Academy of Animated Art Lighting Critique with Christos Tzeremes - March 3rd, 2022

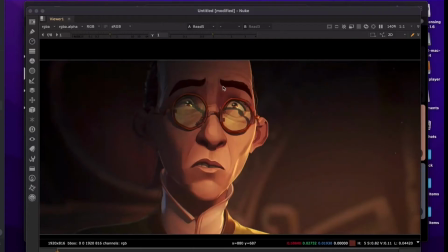Like I feel like the center of the nose needs to be a little brighter,
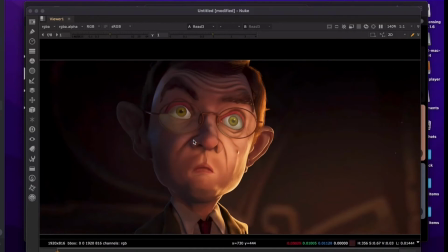whereas this one, the whole nose area seems to be in shadow.
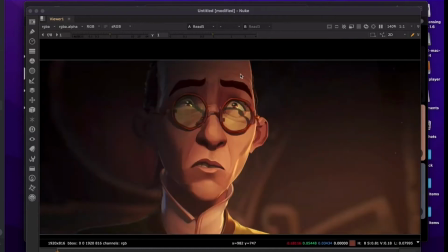It's really tough to match something like this because again, like they're doing a lot to get this. When I look at this, I'm seeing like values,
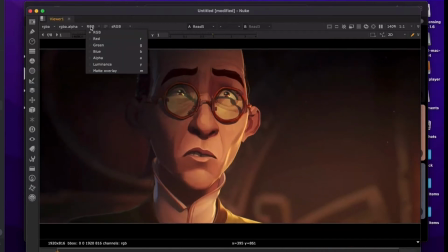and let's look quickly at our luminance. I feel like I see a value here, value on the cheek, a value rather, and then high value on the shoulder.
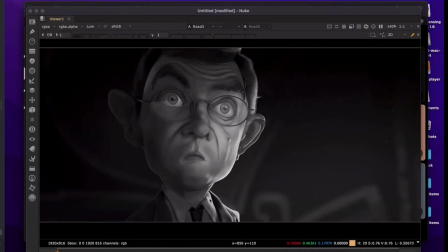And if I here, I'm getting that same kind of feeling from it. I feel like it's a little broad here.
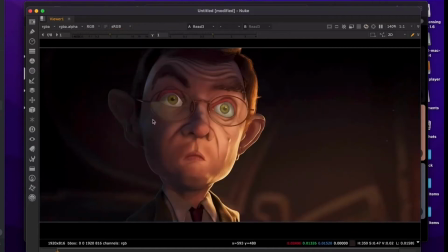But honestly, sometimes, I talked about this yesterday, there's like diminishing returns of what you can do to make something like look better. If you showed this to me as a regular image, I would feel like it was very successful.
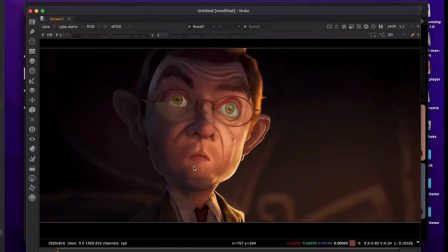It's really up to you how far you want to go with it. I had to like work on it one more day. I would try to maybe get the nose a little brighter, change the eyes.
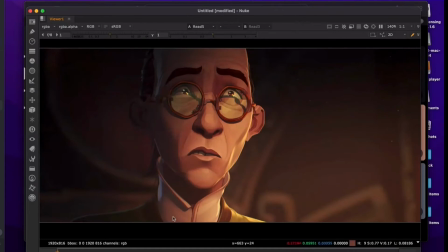I think like this side of the face is okay.
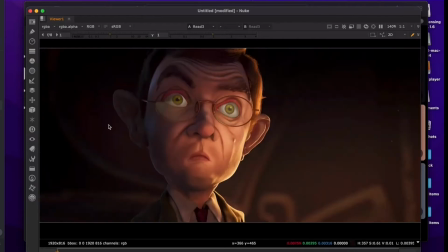One of the big things I'm seeing that's different is like you're losing sprite background here, and it does help to read like the character
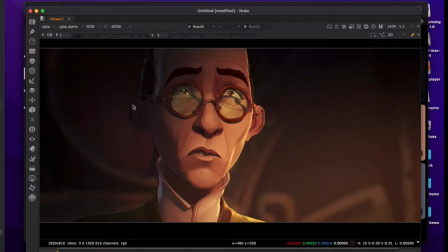the character's kind of dark, but you have this like slight bit of brightness back here,
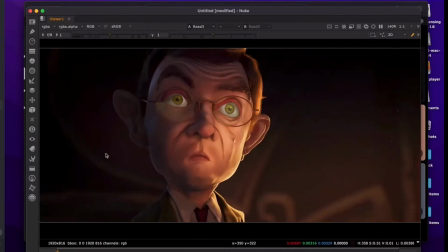and it just like pops the ears out. So what you could do is push that background here to be brighter, and get the character's ear to be a little darker. It might like get you there, and I think that's really all you need.
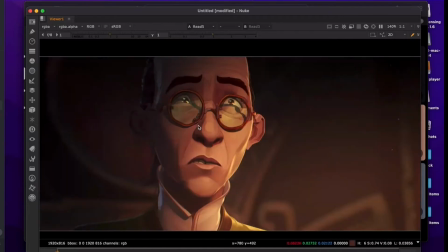I think it's going to be hard to get any further without doing like some paint work on your character's face.
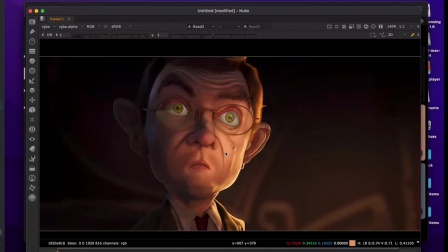But yeah, I think it's a great like exercise, and I think you got really close. I think most of your lights are like right where they should be, like size wise and brightness wise. You could probably stand to like lower this temple portion a little bit. I don't think it's a big deal.
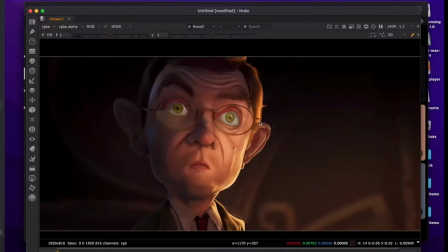And like this hair piece here is a little bright.
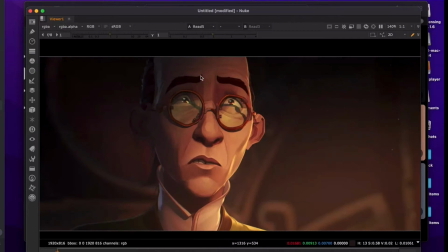I think what Arcane tried to do a lot was really focus you like into the center of the character's like face, and so they always had this like darkening, sometimes even from both sides. You know, they would like darken, but this like core like T-zone. But yeah, honestly, I think it's a good attempt at like mimicking this light style.
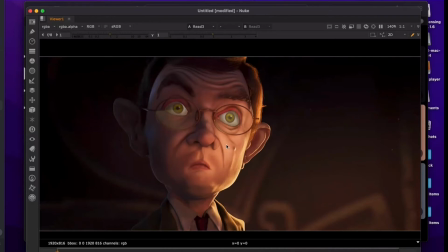So in summation, eyes, some nose work, mainly like where the brightness is and where the darkness is, and maybe some background stuff.
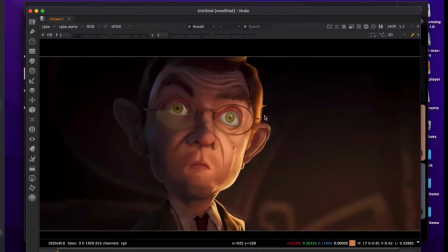And then if you wanted to like, if you want to get really close, you'd have to like change, you know, the value structure of the hair a little bit here. Right. So let's move on.
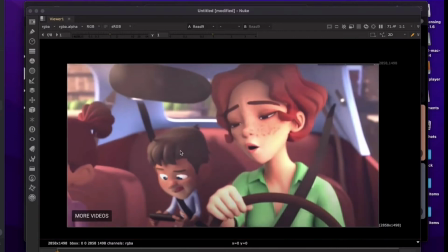Is the person who's this animation here?
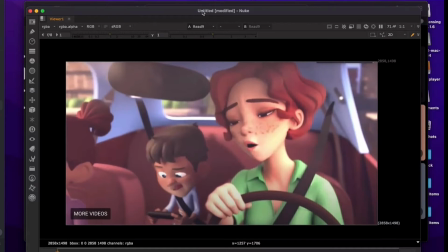Yeah, I'm here. So okay, can you just? I'm trying to like learn, you know, get to know everybody.
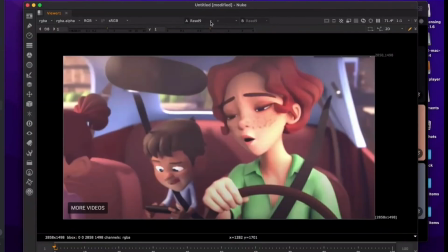Can you just introduce yourself and me a little bit about this piece? yeah, so my name's Holly. So for this piece is actually I didn't do the animation.
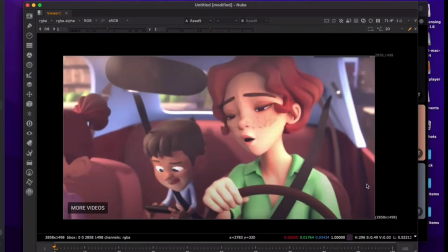The guy was named Fabio Gabetti. Sorry, I probably saw his name. But it's basically this scene is like a mom talking to her two kids, and she's kind of telling her daughter that's on the left side off because,
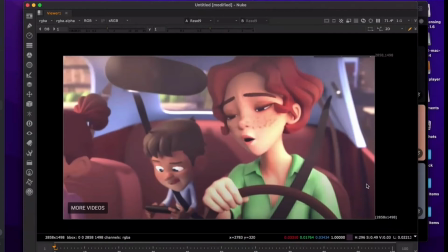and biggest thing is like, oh, I'll break your leg if you ever do this again. And the kid in the back kind of gasps, and she's like, oh, just kidding, not really, and stuff. And so it's kind of set in like a late afternoon day, and so they're driving in a car kind of through a city and stuff.
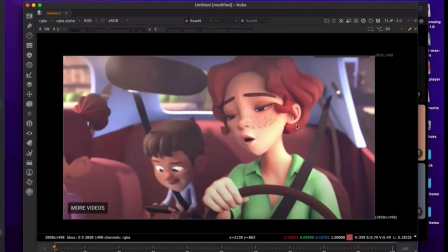So I like what you're doing. I'm getting like of Incredibles vibes from the structure of it.
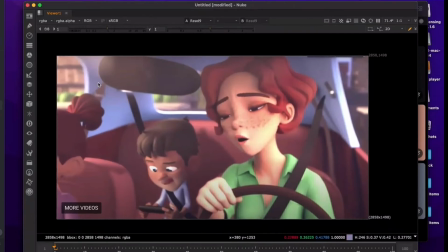So it's cool. I do have some like feedback. The value structure here is like a little strange for me. Like if she's getting sunlight coming in, so sunlight should always be like your brightest source, but it looks like,
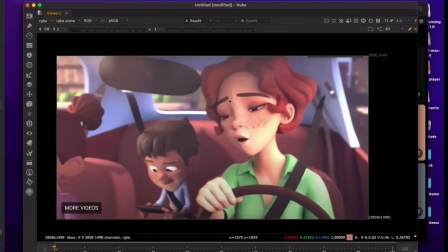you know, it looks like essentially what's happening is we're exposing for fill. But if that's the case, the exterior here should all be like blown out. So let me just, I'm gonna just, I got your work here,
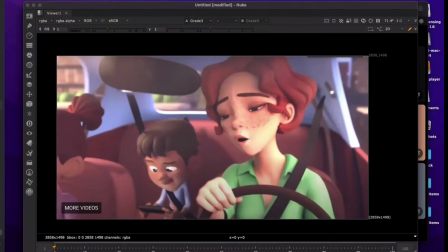and I know this is probably not the best way to work on this, but I just want to show you.
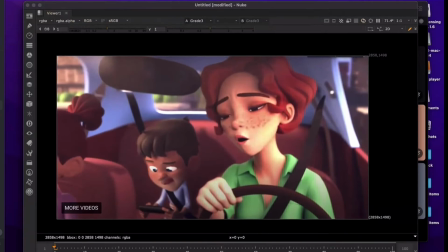I'm just like adjusting some of your gamma here. Get rid of this, like I feel like I'm seeing like a wash kind of on the frame.
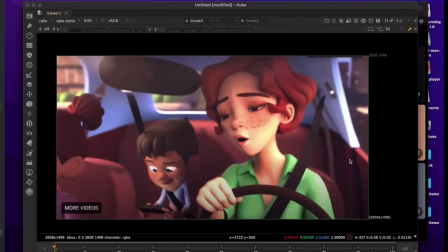Feel like we can like return some of your like core values. Like somehow, I don't know like what's doing that. And the other thing is like whenever you do like gamma adjustments, you know, it's gonna like up your saturation.
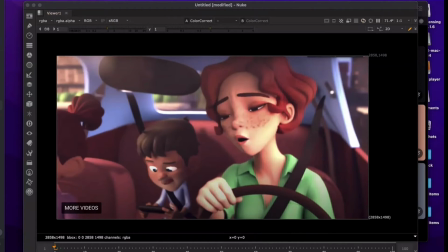So I'm just lowering your saturation just a tad. But right away, we're getting these like core values that are like much nicer. Like what's going on with her, where like, you know, if we check her luminance, you know, she's like featured.
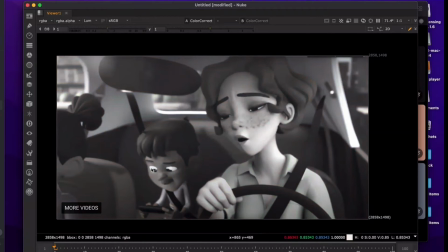She's like the brightest spot except for his eyes. and that's really nice. I think though, sunlight, something I'm missing is like, where's the sunlight coming from?
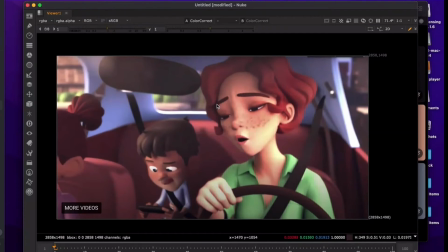And I mean that in the sense like not getting like a shadow from the car coming in. I'm like, I have a shadow back here from the kid's head, and it looks like it's coming from like a window light.
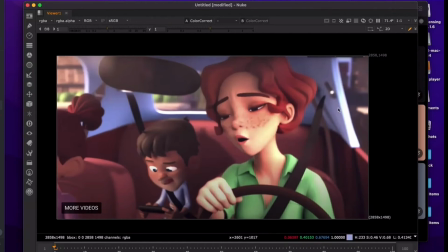And then from her, I'm getting sunlight kind of hitting her screen left or screen right, sorry. But again, like I'm not seeing like a shadow line anywhere. And the whole interior of the car is a little like bright.
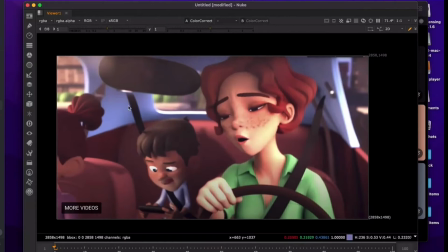It's like it's not wrong. It's not wrong that like the inside of a car could be this bright. I think it's fine. But again, I think it has to be to think about your exposure levels and like what's actually happening in the camera. So if you had something like this, where the sun's kind of blowing out on her face,
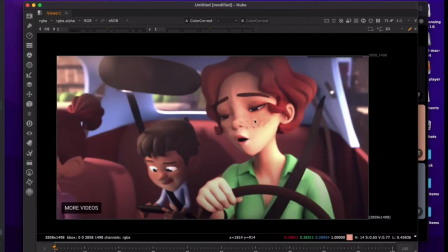kind of means that like you're exposing for the fill, like the shadow or like the dark side of her that's in the car. And that makes sense. Usually in car shots, that's kind of what happens.
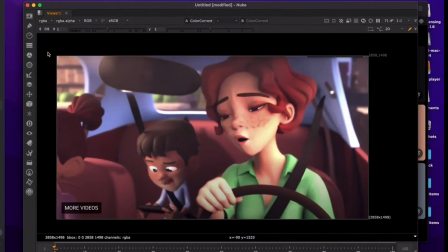So and like you should have this like exterior stuff like blown out because everything's brighter, like exposing for like a darker thing. So like your sun's going to be blown out. This whole exterior is going to be blown out.
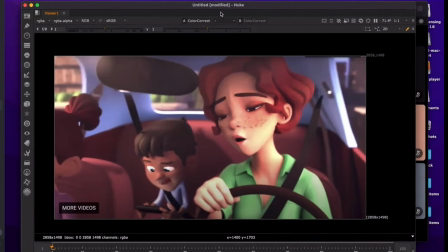A good reference for this is,